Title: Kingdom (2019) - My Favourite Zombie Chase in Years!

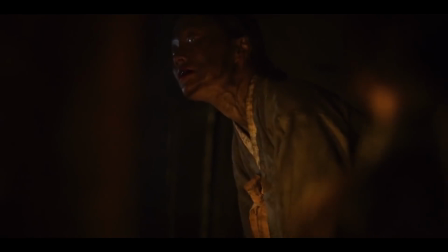8:16 엄마 왜 그래?
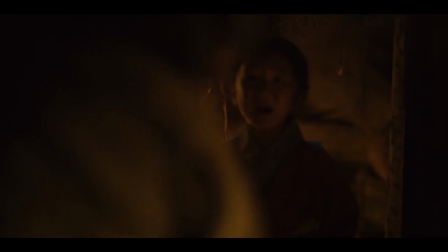8:20 무서워. 엄마 하지 마. 하지
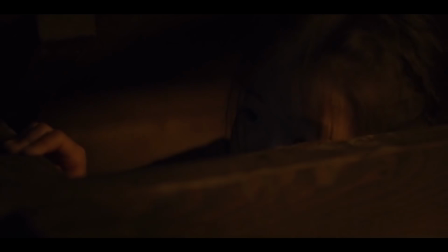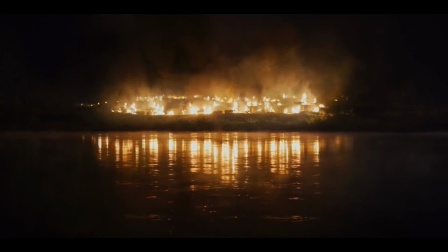Speaking of seeing it from other perspectives, just like we saw earlier with this moment,
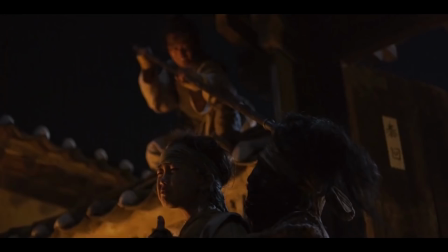when the show wants to widen the scope and have a new character join the scene, it makes sure to link the character to the events we've just watched.
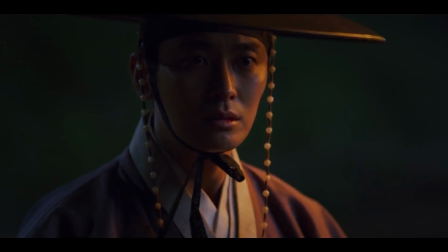8:52 In this case, he's watching the devastation when he gets wrapped up in it. This helps keep the momentum as we keep widening the scope to bring in new characters.
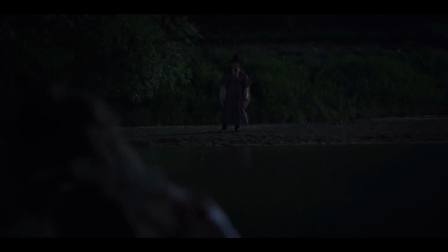9:00 It maintains the feeling that this is a continuous sequence that just keeps going. And watch this.